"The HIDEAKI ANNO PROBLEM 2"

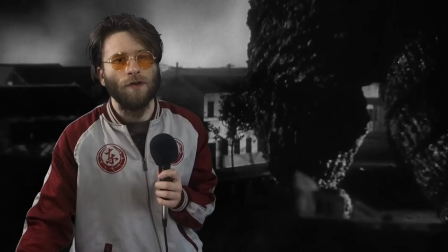And it was a way to create the illusion of these sort of ideas through miniatures,
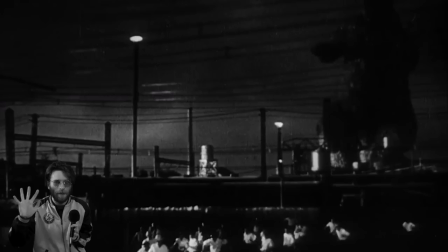through explosions, through these big heavy suits that people have to wear. Through the angle of the camera, making everything seem lower and smaller.
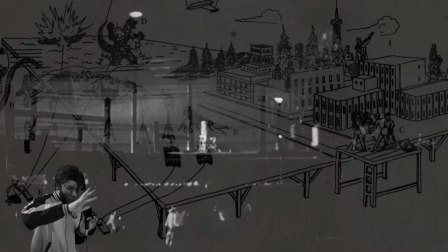And that's all crazy stuff happening, right? You know, you've got a set everywhere. Everything's going down.
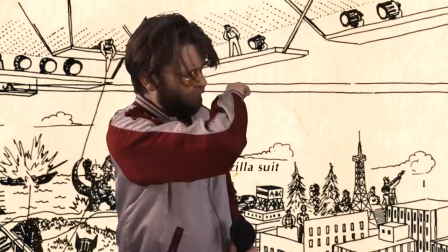Look at the amount of people on set. it's you got a you got b c d he's here and e f g um hi i don't think it goes much further than that and
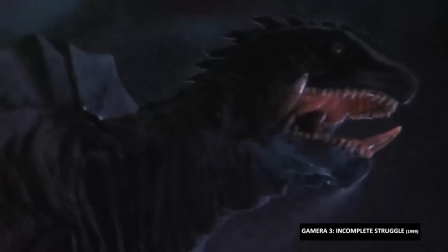shin ultraman is still the same at its core but now let's get into shinji higuchi the actual director who
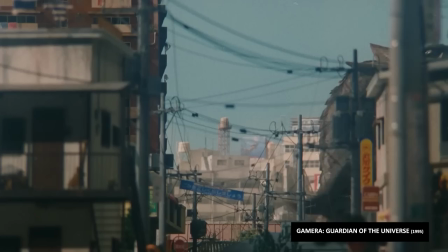has years upon years of years of tokusatsu experience and he worked his way all the way up from special effects director to now actual live action
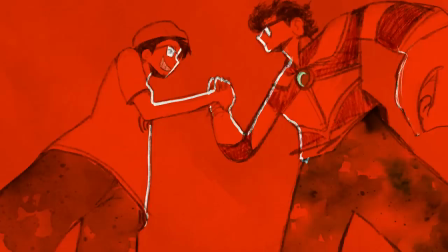director he's also one of ano's oldest colleagues they met because of that return of ultraman short it is through ultraman that the bond they still have today
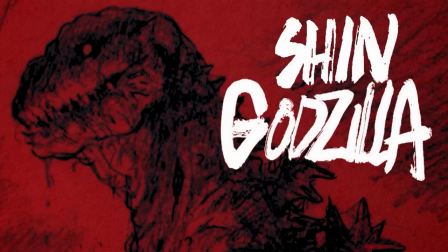was formed even though he had nothing to do with that fan film's production he has quite a lot to do with the shin production shin
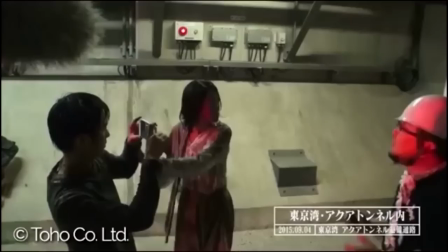godzilla higuchi was really the general director of that film he was on set the whole time and ano was bad with the crew and he had a very
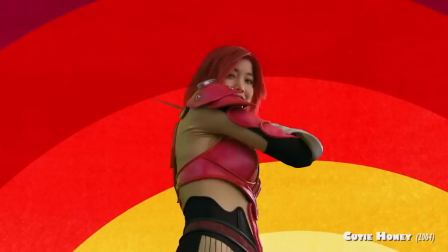stressful time and he wasn't there in person most of the time because of that higuchi kept the peace though at that point ano was closer to like a special effects director working on the digital side.
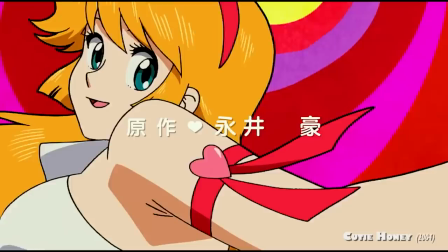Cutie Honey was Arno's only, like, theatrical tokusatsu.
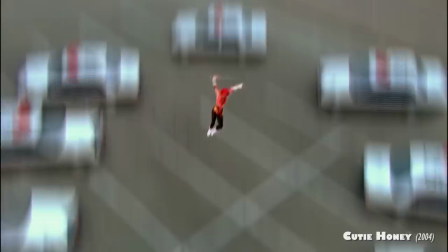It was a proto-Shin movie, an attempt to revive the 70s flair of the original, but it struggled with the finances and experience of its crew.
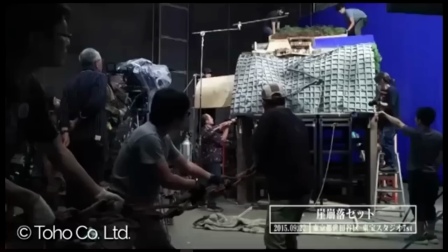It was not exactly as hotly received as his other resurrections. These newer movies would not have been possible without Higuchi's team and their decades of experience.
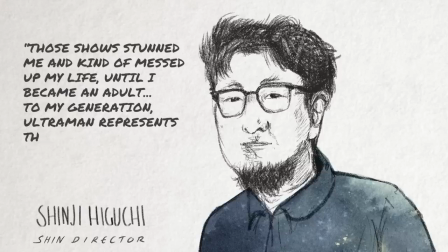There's no other way around it. This wasn't an auteur experience. Those shows stunned me and kind of messed up my life.
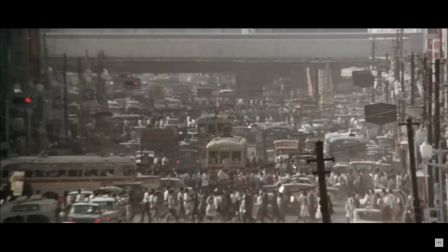Until I became an adult, to my generation, Ultraman represents the future. The original series was an aspirational fantasy.
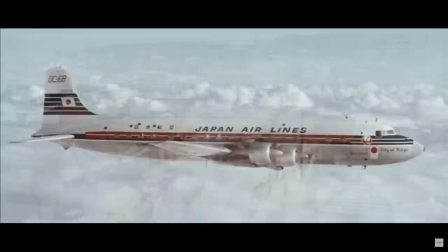It was an era of the Japanese economic miracle. From the Olympics to the industrial strength of Japan's manufacturing, there was reasons to be optimistic about the future.
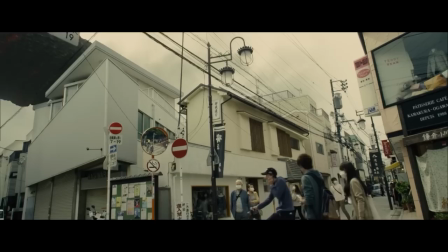Shin Ultraman plans to revive the spirit of the original series with that philosophy of the dreams of children. but now it's kind of trying to balance it alongside the more grounded what if kaiju were real approach of the prior shin films of course things are going to change when you go from an episodic tv show for children to a big theatrical production and there's a sort of given pull between the new ideas
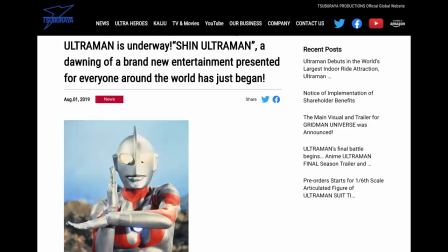that higuchi wants to do and the old ideas anna was set on so i think that maybe the balance was somehow the conflicts between myself and mr anna or the difference in terms of how we approached it we found a balance there so the film itself was announced in 2019 around the summer hoping to get out in 2021 sometimes but because of covid the film itself became almost as big as ultraman with about two and a half years of splicing it together and it's quite that commitment when you think of it like that i haven't done a production myself it's went longer than like 11 months and that was kind of a hell
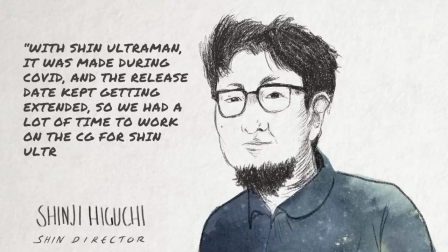shin ultraman it was made during covid and the release date kept getting extended so we had a lot of time to work on the cg
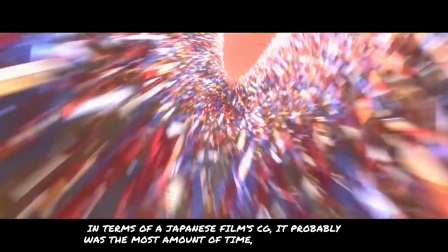for shin ultraman and keep improving it.
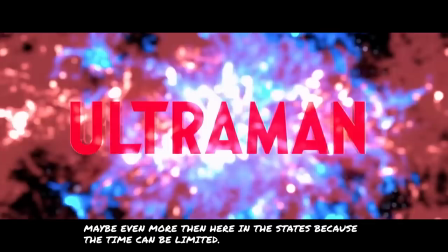In terms of Japanese film CG, it was probably the most amount of time, maybe even more than the States, because the time can be limited.
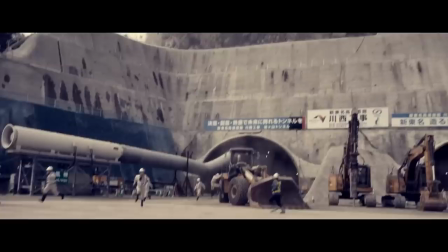I was able to work on Ultraman to my heart's content, and that was something really satisfying to me.
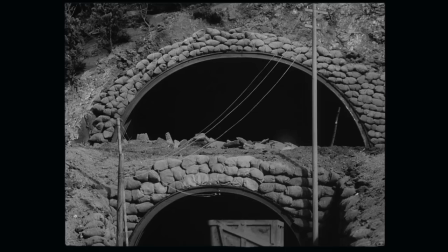There is far more leeway than the original show ever had, where you had to work all night.
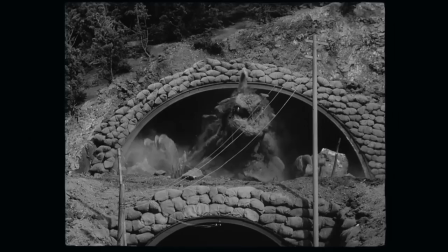The charm of its hand-crafted ingenuity, though it cannot compete on the scale of international productions, it doesn't really need to, because the imagination is so boundless.
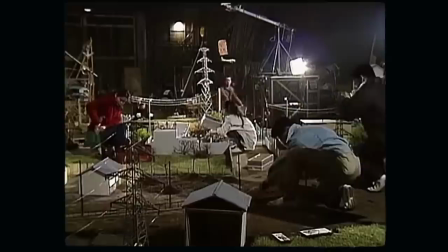It's all about the ideas and the fast experimenting of young people trying to do anything they can there is no grand vision it is all trial and error for a compromised
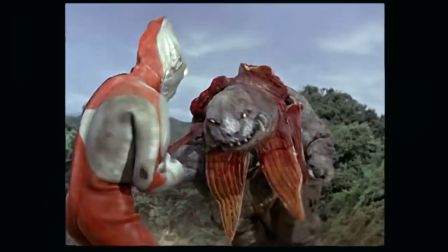shooting schedule tokusatsu is one of the most insane collaborations because so many pieces are needed to make it work and if they
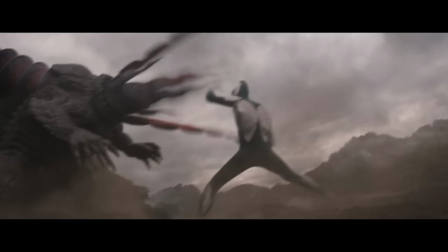don't the entire thing's gonna fall apart all it takes is one row of a special effects director